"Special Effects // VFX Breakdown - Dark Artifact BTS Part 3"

Hey everybody, in this video we're going to go through the special effects that we used to create our Dark Artifact Star Wars fan film. This was our first experience doing this. We did a little bit of blue screen, we did a little bit of compositing in Final Cut, and we learned a lot.
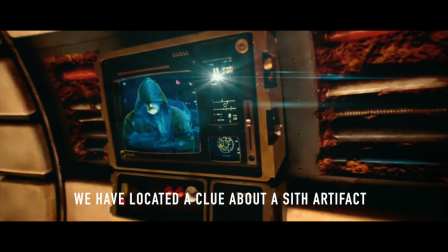(0:12)
So in this video I want to kind of just show everybody how we made this and show you that it's really not so hard and that anybody can do this over a weekend on their own. So first off, this is about our Dark Artifact Star Wars fan film, and if you haven't seen it yet, I'll link it right up here for you. So I'd recommend that you go and check that out before you watch the rest of this so that this makes sense to you. So for this project, we really wanted to do something very simple. We wanted to go through the entire process of writing a short story, you know, creating the storyboards, filming it, editing it, putting a little bit of special effects into it, and just putting it out. We thought this was going to wind up to be like 3 or 4 minutes. It's about 2 minutes in the end, but that was perfect. So we actually wound up spending very little time on this, just 2 or 3 nights worth of work. And this experience has us really excited to get started on the next one.
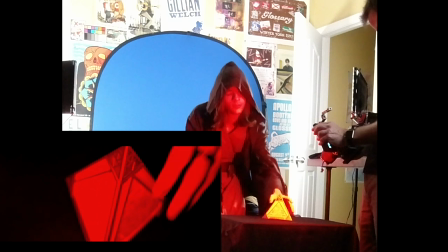(0:56)
So the goal of this was to have very limited shots and very close angles so that we didn't really have to show any of the other background except for in just a couple of scenes. We wanted to do this against the blue screen and make it look like we were actually in the Star Wars universe.
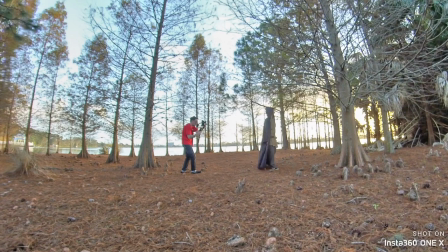(1:11)
In this section, we're going to show how we created some of these outside scenes. Since we were in Florida, there was some great scenery.
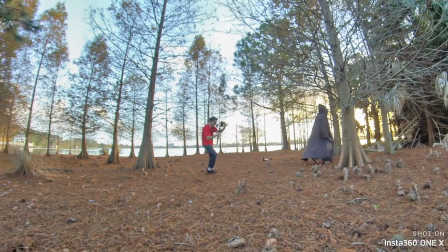(1:18)
We were by a lake with our condo. It had some great trees.
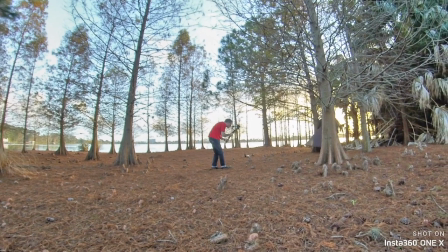(1:23)
So we wanted to use those to make it look like our hero had just landed on an alien planet and he was looking for this Sith temple. So of course, the danger of this being in Florida is that we had to watch out for alligators. So we were very cautious about where we moved. We didn't get too close to the water. We kind of tried to stay where we could see what was going on at all times.
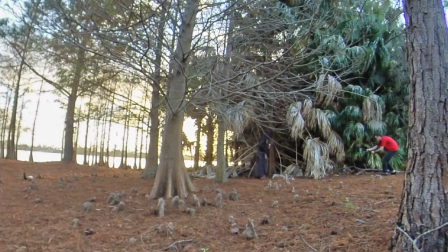(1:41)
So I just set up the Insta360 camera to film us as we're doing this so that I could have a little bit of this behind the scenes footage to share
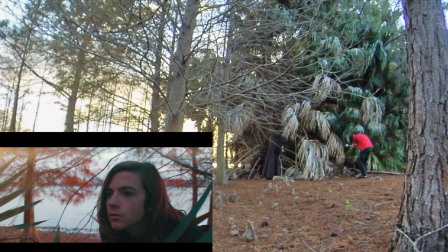(1:48)
and that I would be able to match up us filming it with the actual clips that you see in the final product.
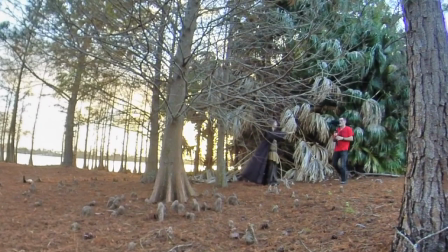(1:56)
So here you can see us carefully going through these trees. We do a few different takes of this.
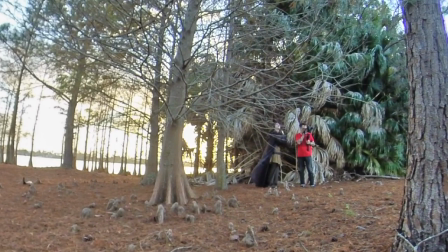(2:01)
I'm only showing the takes that we actually used here. So, and for this, we used the Blackmagic Pocket Cinema Camera 4K. I had the Lumix 25mm f1.7 lens on that.
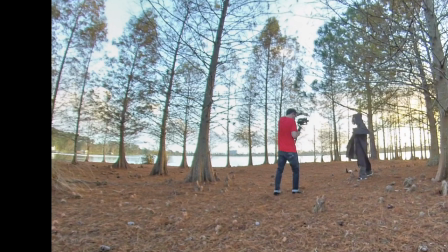(2:11)
And so with this lens on the gimbal, since there's no autofocus, I just have to set it to a specific focus and I have to make sure that I maintain that same distance away at all times.
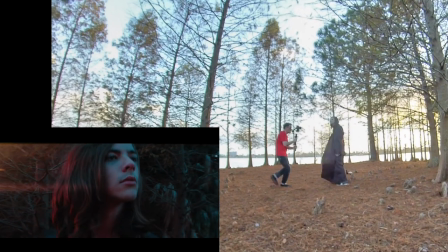(2:21)
So we had this camera on my Mosa Air 2 gimbal. That's a great gimbal for the Blackmagic Pocket Cinema Camera 4K, and I also use it for the GH5.
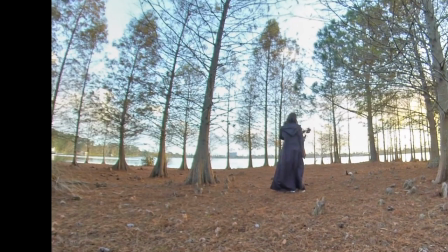(2:29)
It can handle quite a large payload, but it works great with these cameras because they're pretty light as well.
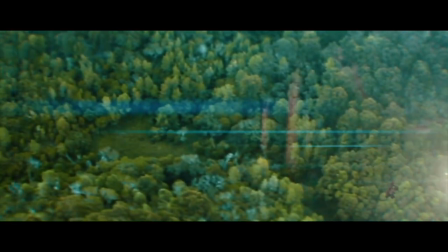(2:34)
For the spaceship entering the planet's atmosphere and coming down into the jungle, I just was pretty simple here.
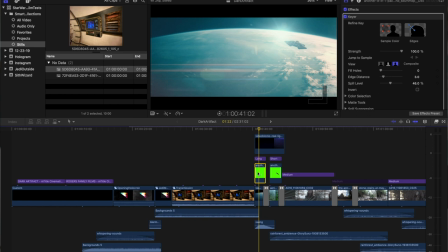(2:41)
I just went to Storyblocks and I found the pieces that I needed. I already have a Storyblocks membership, and so I use this for lots of other projects, so this felt like a good fit to use it here.
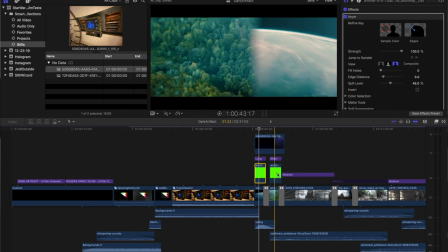(2:50)
So obviously these are shots that we couldn't really shoot on our own, and I'm not really good at 3D rendering software just yet,
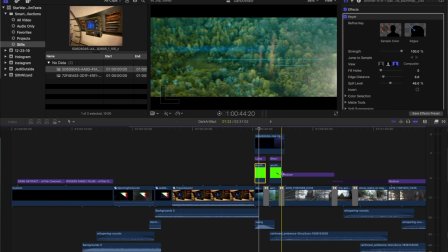(2:56)
so this was a great fit, kind of got us over the hump of how do we create this effect.
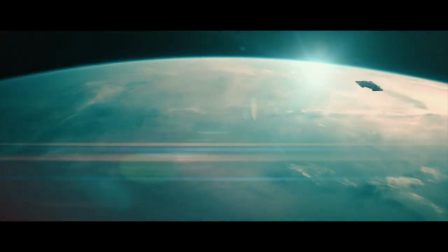(3:00)
And luckily there were some pre-made pieces that were already on Storyblocks that we could just download and use as part of my license. Not sponsored, but I would not mind being sponsored Storyblocks. So, and also from Storyblocks, we use these jungle scenes, and someone had put some scenes above this Mayan pyramid, so that was perfect for our Sith temple.
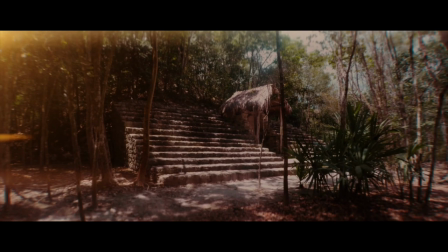(3:19)
So I used that, changed the color grade a little bit to make it look a little bit more like Star Wars, and I think it actually worked great. So the point of this is don't be afraid to use some stock footage from somewhere else whenever you need to fill in some scenes for your short film. You don't have to shoot every bit of this. Just shoot the things that make the most sense for you and then use some stock footage or something that someone else has created that you have a license for to fill in the gaps. So for these scenes that we're going to use the blue screen for, I did a little bit of research on blue screen versus green screen, and it seems to me that blue screen is usually used whenever you want the environment to be darker, and you use a green screen whenever you're going to have brighter environments. So since these situations were all either inside of the Sith Temple or inside of a spaceship, I knew that I wanted them to be dark. And also we have a green lightsaber that we're going to be using, so we don't want to have a green screen with that.